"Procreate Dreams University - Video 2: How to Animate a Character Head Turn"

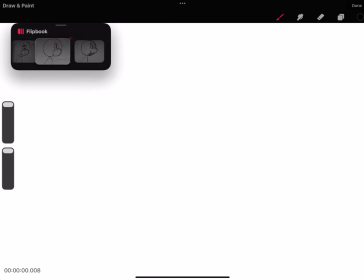1246s
Okay and then we just have one last in between to go.
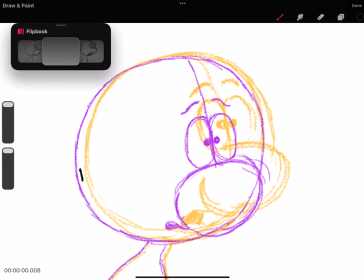Move a little rather quickly through this one. Like I said, as things get closer together, it's a little bit easier to hit these in-betweens fast, especially if you're working rough like this.
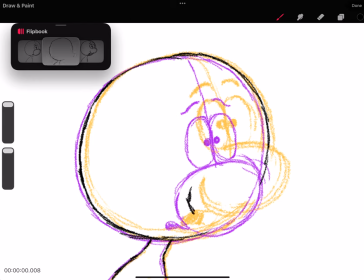1266s
And for learning exercises, it's easier to just keep these things loose. Okay. Grab this line down here. This.
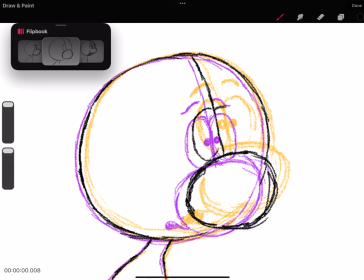Place these eyes. I'm not really loving how I did that eye.
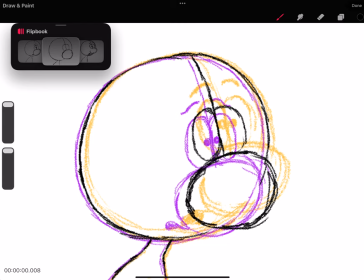A little too loose. Let me just define these eyes a little bit clearer here. There that feels better.
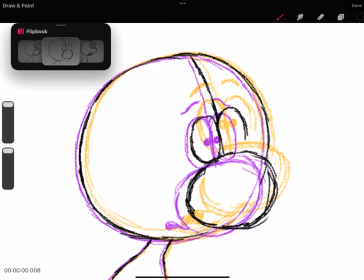Okay now I'm just you can see where my eye was here where it's going here. I'm just placing these in the middle and
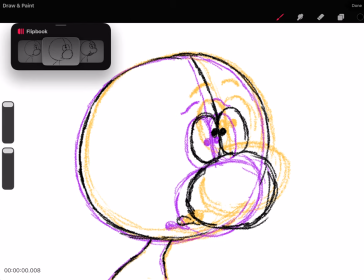1347s
this mouth shape is kind of growing here so I want to get a little bit of an in-between moment there. Start to perk these eyebrows up. Find a nice in-between state like that.
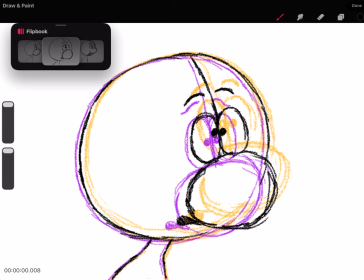1363s
Okay so I think this should feel pretty good. Kept it loose, we knocked it out pretty quickly. Now I'm not gonna worry too much about the drawings beyond this point let's
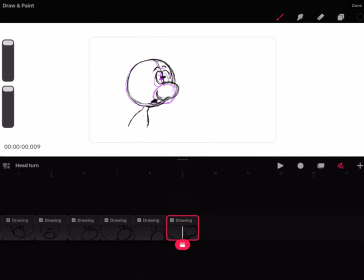1380s
just go ahead and hit our timeline here and take a look. So we want everything on twos we're animating at 24 frames per second so each drawing you want to be two frames long so again we drag
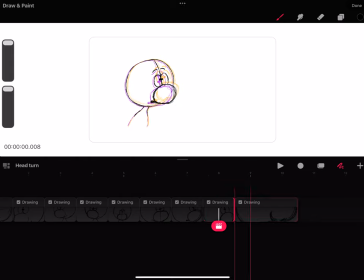1393s
we we select the outside of the frame where we're gonna drag to the right then you need to place your finger on the anywhere else on the screen so that you can go ahead and nudge or push
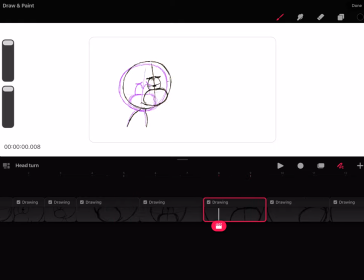1408s
the following frames. So I'm just adding one frame length to all of these. Now the first drawing, I want to have a hold. I want Norman to kind of just sit here for a second. So I'm probably going to take this and drag it to like eight frames. And then this one, same.
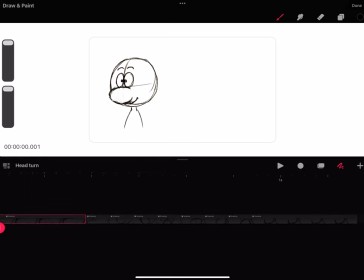1428s
Just give it a little bit of space there so Norman can go from a hold, animate through and then hold again. So let's give it a watch.
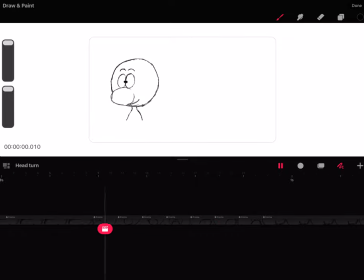1441s
Looks pretty good to me. So you see the little bounce boom and it has the same kind of momentum where at that breakdown pose we're moving our fastest. Now if you want to talk about timing charts, now we can kind of add some of that here.
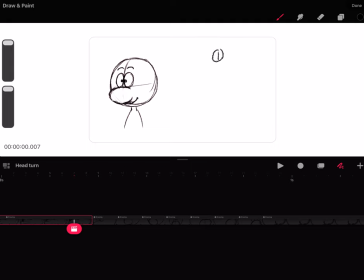1460s
This would be our first key pose and our breakdown is landing on looks like frame going
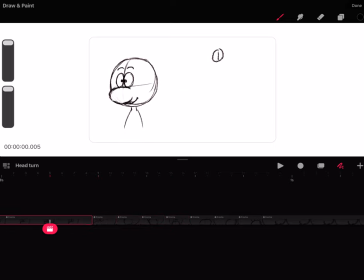1475s
to 15 here so I want to hold so